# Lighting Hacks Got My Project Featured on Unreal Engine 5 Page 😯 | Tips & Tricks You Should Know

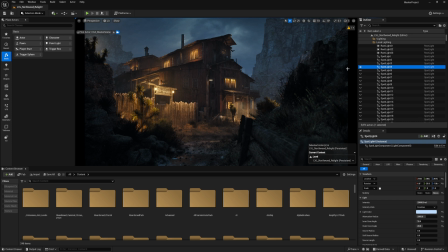(12:17)
I have a spotlight to highlight the edge of it and make it separated from the background and feel that there is a directional light or a moonlight coming on it. And then I start to add some more lights on the main object.
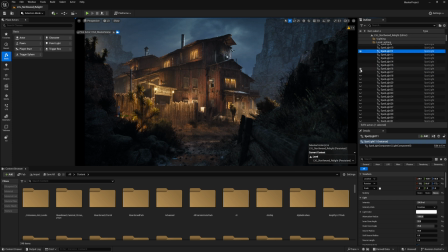(12:33)
Let's unhide all of these lights one by one and start seeing the effect of them, but still it's looking a bit flat and it lacks some more depth. And that's why I'm using a custom fog workflow.
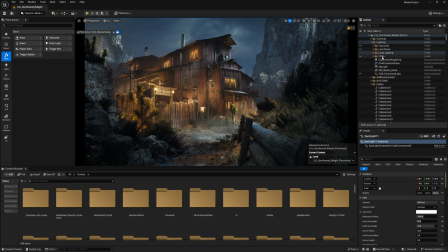(12:49)
I will go through it right now, but first let's see before and after the local lights.
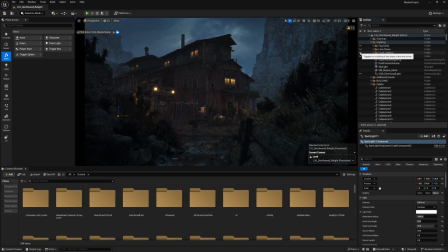(12:55)
That's after, that's before, after, before.
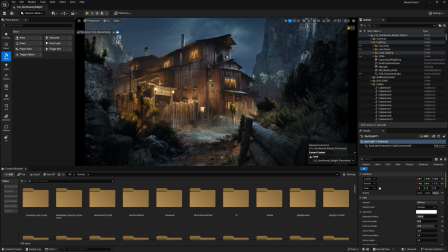(12:59)
It's a huge deal, of course. Now we have another secret in lighting, which is enhancing the depth of it by using fog guards and another type of fog. I'll show you. In this project, I was using Easy Fog, which is also available on Fab to download.
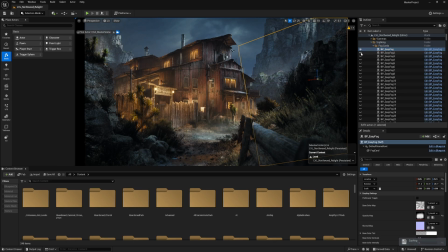(13:18)
I love to use Easy Fog because it has a lot of texture variation and the options for it are pretty simple to go with and very effective. Purpose of the fog sheet or the fog cards is to start separating the objects.
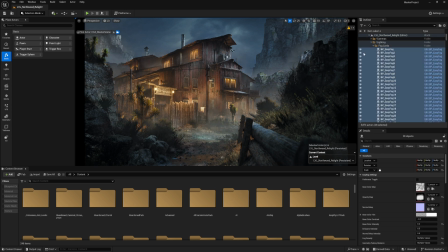(13:34)
You can use whatever that suits you. Notice now the difference before and after. Before and after. It's a huge deal. It may be simple to use, but with the proper use of it, it's insane.
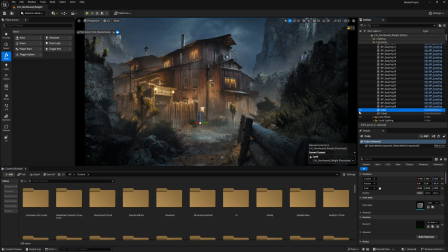(13:50)
Then I have another fog actor, which is a local animated fog.
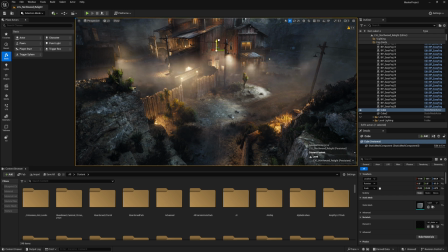(13:55)
It's simply a cube that has a material, volumetric fog material.
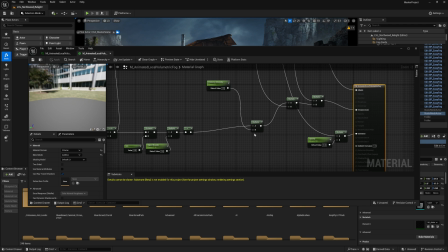(14:00)
The material of it is simply a volume material with a texture that is bannered to make it animated and not static.
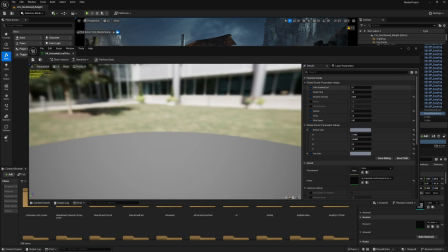(14:11)
And you can control the opacity, the emissive, the colors to give you the proper depth you want in your scene.
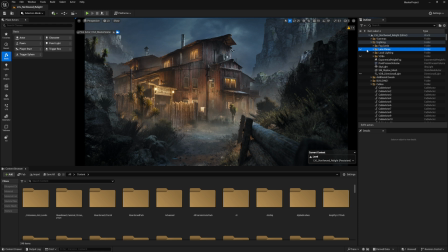(14:19)
That's almost pretty much it, but we still have more layer, which is custom lens flares.
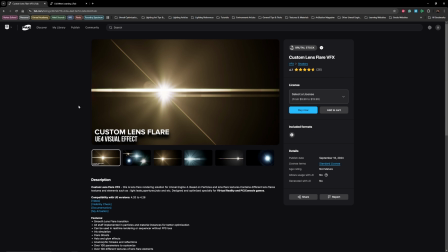(14:26)
I used this pack to add a layer of cinematic feeling for the project.
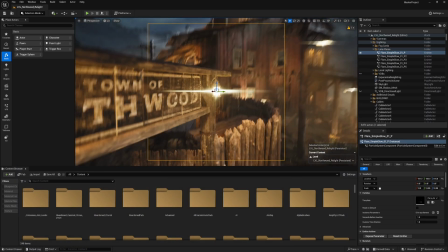(14:31)
Let's, for example, zoom in this one.
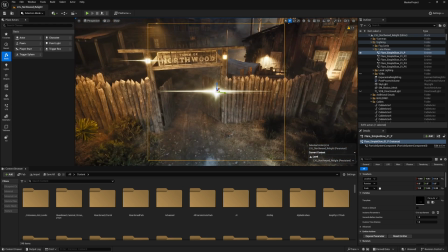(14:34)
It's a simple particle actor that could be placed anywhere in the environment,
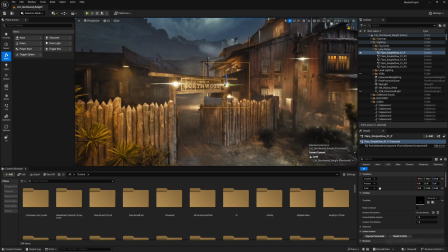(14:41)
and I generally place it on the light actors.
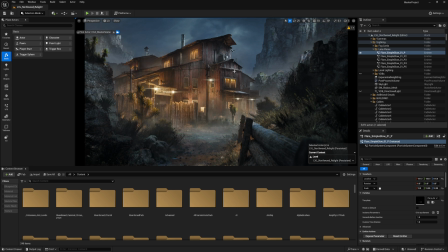(14:44)
So it has an effect of having a convolution plume, but this one is cheaper and more controllable.
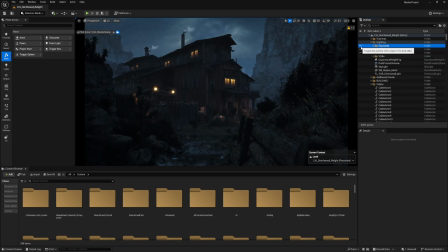(14:52)
Let's have a recap. Let's see the folk cards on its own without the lights. It has a lot of impacts on the environment. It adds a lot of depth to it.
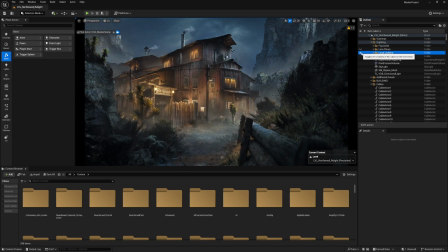(15:03)
And then the local lights, it gives the scene the proper feeling that we should have. The lens flares as well adds a layer of a cinematic feeling to the project.
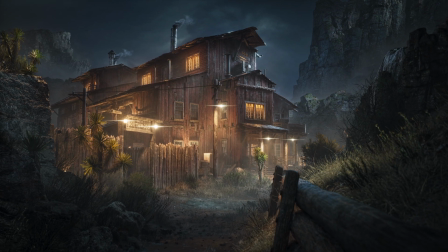(15:14)
That's pretty much it. I hope you enjoyed the video and make sure to subscribe and like the video, and see you next time.